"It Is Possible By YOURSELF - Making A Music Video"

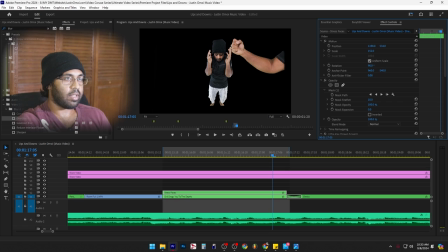10:20 that keep it like this and then just pull myself down so by
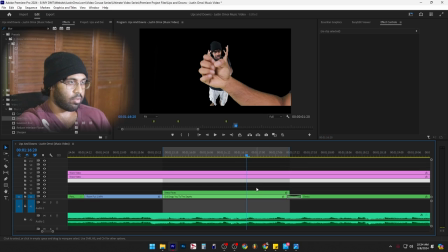10:27 the time I do that grab we're going downwards so for example just a little mock
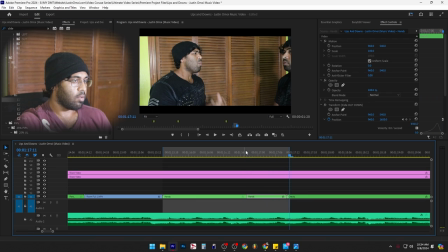10:32 here something like that but of course before doing any of that I have
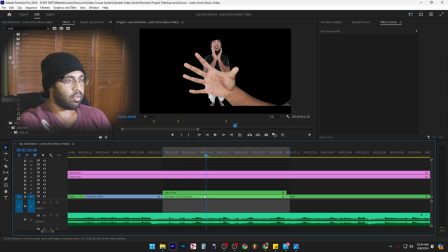10:38 to keyframe this hand so it's in the back or wow I'm smart but I have to keyframe myself to be like hey he grabbed me or I grabbed myself so I'm gonna have fun with that and by that I mean I'm not
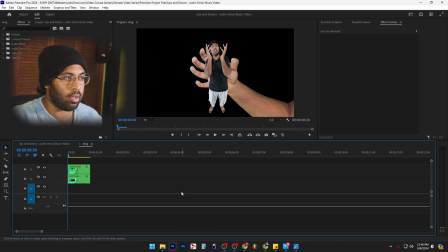10:53 so it just drags them down or drags me down I guess but you can see right here exactly what I did I
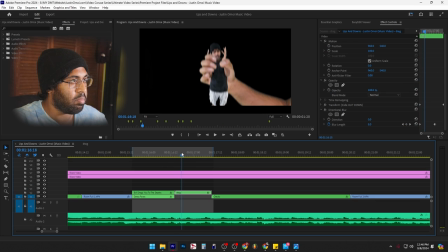10:59 just took those points and maxed out but the good part is that with the blur it just kind up blurs it out like we don't gotta worry about being
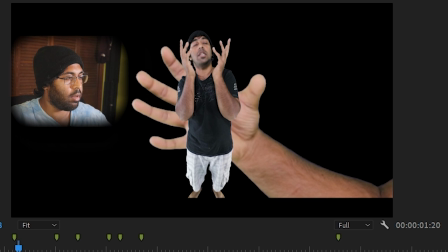11:08 too too perfect with it also notice that my hand my left hand or no my right hand gets squished i like that little added
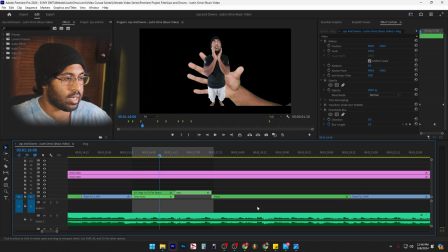11:16 part there too of course i do have to add something in the background which actually i'll could i do that right now i don't feel like doing that right now i'm gonna take the whole entire segment and then do some zooming in or something zooming out zooming in type of thing evil dragged
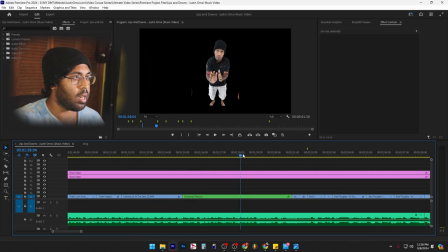11:31 it to the deck yeah that works so this the only other part that I believe I have to do a lot of keyframe working on which is where I'm gonna
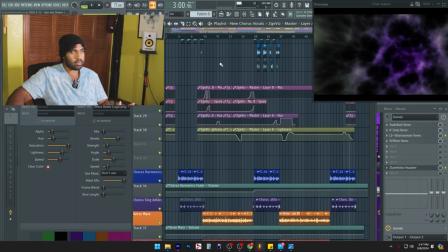11:39 eat myself pause so I went to FL studio like I said the Z game editor and you can see for example if I hit play so there's
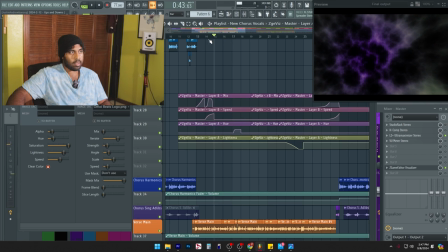11:54 effects that I put on this Z game editor and pretty much the
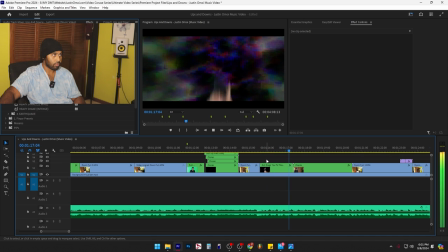12:00 automation changes how it looks you can see the shaking that's cool yeah
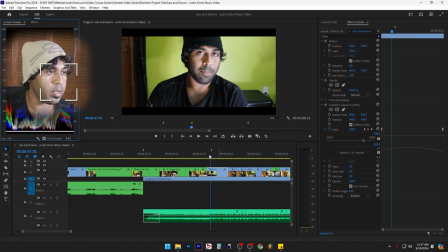12:07 I think I'll tackle the coloring of the video next this part right here looks so cool I like this shot because the shadows feels immersive auto let's see what auto does okay
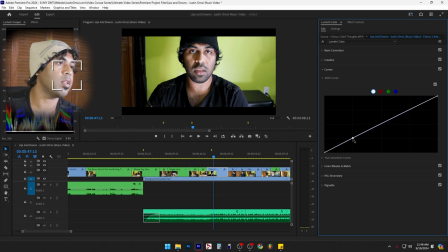12:19 I mean it kind of did something there now I don't have a color graded monitor per se I mean I calibrated it what I like to do is export the video and then watch it on my either the macbook or my iphone because you know
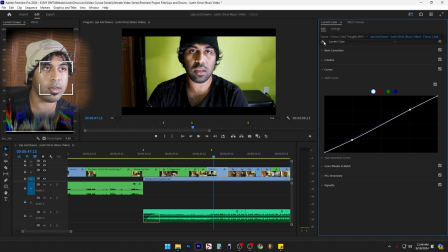12:32 a lot of people kind of default to that but we can see here hell of a lot of difference my method for color grading is usually just playing with
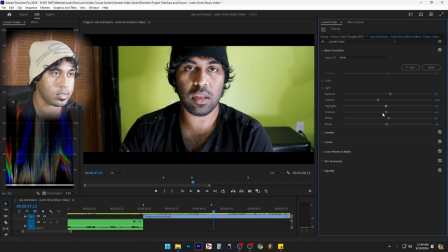12:39 these sliders and then perhaps stone on a lut i'm just gonna swipe through these it
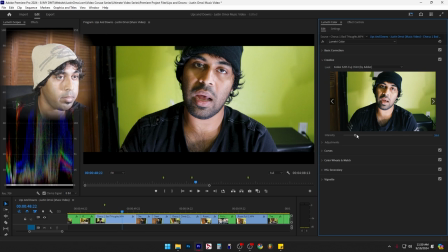12:47 does pop nice
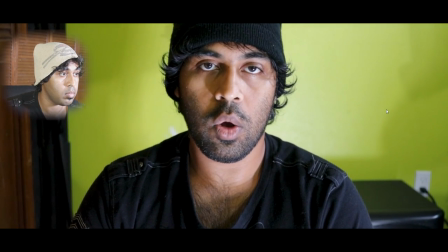12:49 yeah it
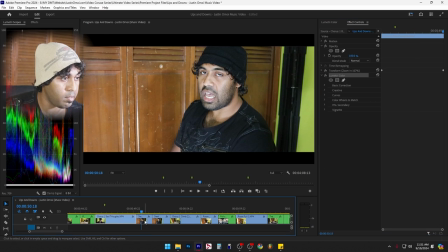12:57 works what I'm gonna do is copy the symmetry effect and I'm gonna paste it into the next one yeah that works too let's say for
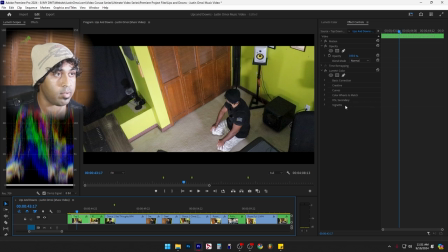13:05 one of these clips right here this one control paste you can see when I paste this one in here it looks like we
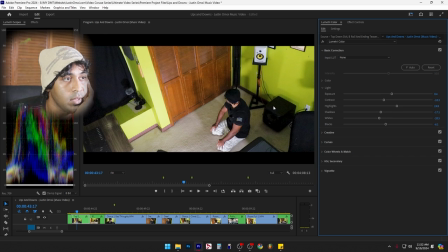13:11 still got to do some work on to so this is do this hit auto i want this box to be a little visible i'll have to lower the contrast there you go now we can see the dome in there before after this could bring in a lot of fuzzies but that's all right
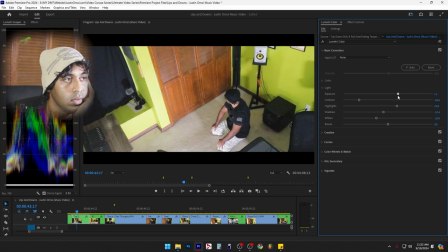13:26 oh look that makes it so much yeah i'm
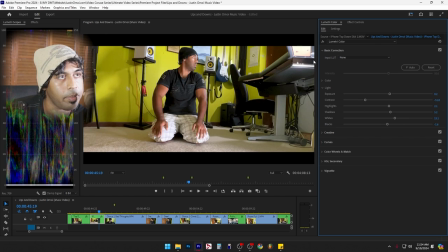13:31 cool with that for the whites i'm looking at this top corner here try not to overdo it cool with that so if i play that section here